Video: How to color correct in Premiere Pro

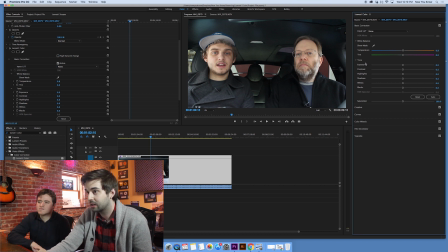248s
Probably not a lot, but maybe a little bit. Another thing too to kind of keep in mind is you have this little checkbox here where you can kind of use as a way to do some A-B comparisons. So you can kind of see where we're going. So we'll turn that back on. Another thing that's cool too is like tints.
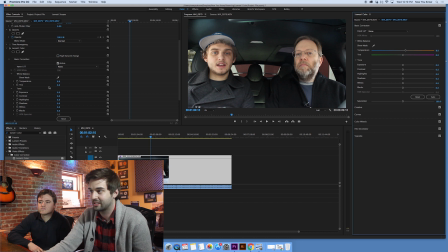264s
Like you, off the top of your head, tint, you might not exactly know what that means just from looking at this. So it's cool to look over here and be able to see that, okay, what they're saying by, what they mean by tint is this makes things more green, this makes things more of a pinkish purplish color. So that's good to know. And this is all within the white balance section. So turn this down a bit.
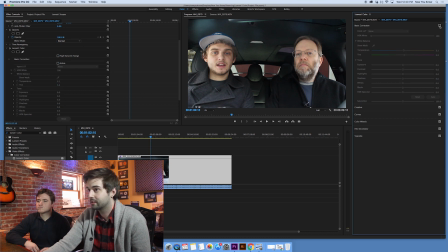284s
Somewhere in here to me is looking a little bit better. They're looking a little more lively and less green. Yeah. I less hulkish. Yeah. They're not about to just hulk out on you guys. Zach, just see, look at Zach's just mean mugging us right now. He's about to Hulk out on you. But now he's just looking a little more pensive.
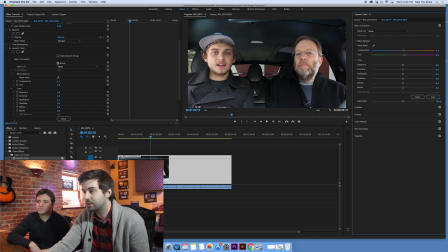303s
All right, yeah. So that's better. Another thing I'm noticing right now is this shot could maybe be a little bit brighter, so we can go down here into our tone area and just exposure. We gather. Lower it down, make it real dark and moody, Zack Snyder style.
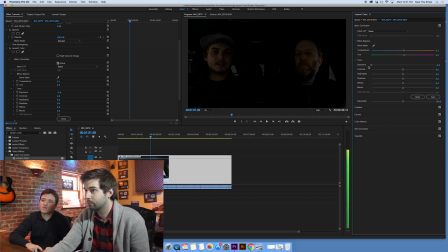315s
Whoa. That is Zack Snyder-y looking. Yeah, or we could really brighten it up and make it look like they're going towards the light or something.
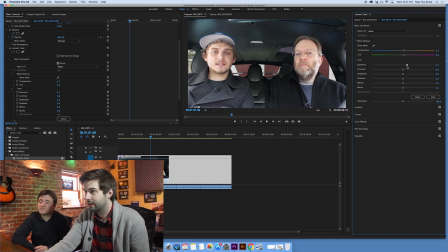322s
Yeah. They're about to get abducted by aliens, Arrival style. That's what it looks like. All right, so we can double-click this if we want to reset it back to zero. And then from here, let's just brighten it up a little bit. We don't want to overdo it. Yeah, you can very quickly overdo exposure.
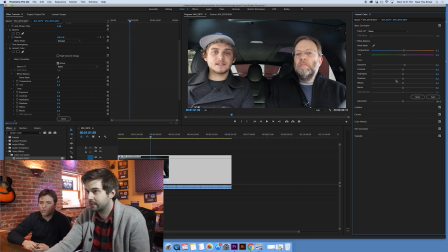339s
Definitely. To go in one direction too much. So. Right, and as you're going to see, some of these other parameters we have here are going to do some similar things to brighten things up, so we don't want to overdo it here, because as we start adjusting some of these other parameters here, we might find that we're making it too bright.
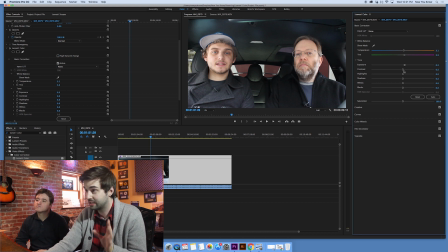356s
All right, so then next we got our contrast, which kind of means like the difference between your darkest colors and your brightest colors. So if you turn it all the way up, it really accentuates the differences between the brighter stuff and the darker stuff. Or you can turn it all the way down and it flattens everything out, mm-hmm. where all the dark and bright stuff looks very similar.
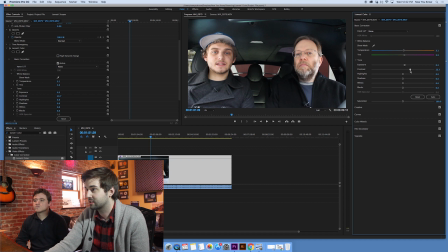376s
I personally like a little bit of contrast to boost it up a bit to really make things kind of pop out. So as you can see here, some stuff's really starting to pop here, like the jackets and stuff are really starting to kind of stand out a little bit. Mm-hmm. You're kind of losing some of that kind of haziness or muddiness in the shot.
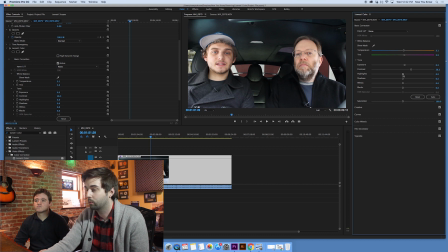392s
Then we got highlights, which are kind of like the lighter stuff, the way the light hits. It kind of accentuates or de-accentuates that. In this particular shot, I'm not exactly sure. I might want to brighten it a little bit or maybe even turn it down. What do you think, Bobby?
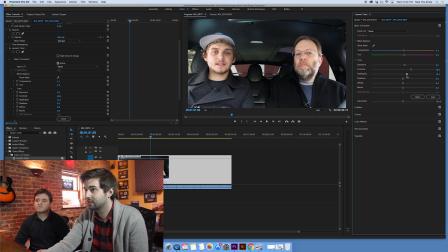412s
What are you liking? I think maybe the highlights are fine. Yeah, maybe we'll just leave that right at zero. If you can't decide if it's down or up, it's probably somewhere in the middle. Somewhere in the middle. Then we got shadows, which again is kind of the opposite of highlights, so it kind of accentuates or de-accentuates the dark spots.
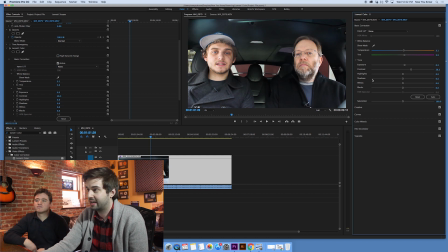429s
That's what's kind of interesting. If you want more shadows, you actually reduce this to accentuate the shadows. Mm-hmm. Again, Zack Snyder looking here. I think what it's trying to say is like revealing what's in the shadows, right. Turning it up. What lies in the shadows. Right.
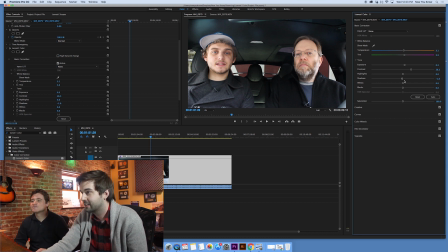448s
So again, I'm kind of liking this somewhere where it is. And now we got our whites and blacks, which are what they sound like. Turn it up if you wanna accentuate the whites, or turn it down if they're too hot. Again, I'm feeling pretty okay where they are at right now, so I'm gonna leave it in the middle.
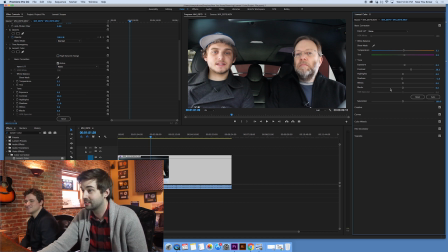465s
All right, so next we got black here. Again, this is like shadows where if we wanna accentuate the blacks, we turn them down,
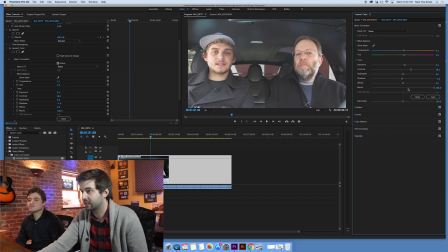472s
or we turn it up if we wanna kinda desaturate the blacks or whatever.
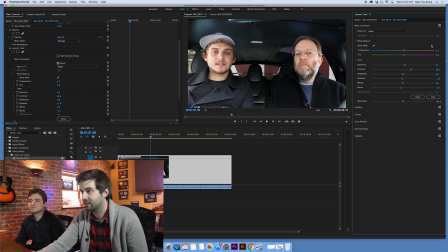478s
So I'm gonna turn it down just a hair, to kinda give us some of that contrast. And then we got saturation here, which kind of like accentuates the colors, or desaturate if you want to make it black and white. I usually like to add a little bit of saturation. I do too. To make it a little bit more colorful.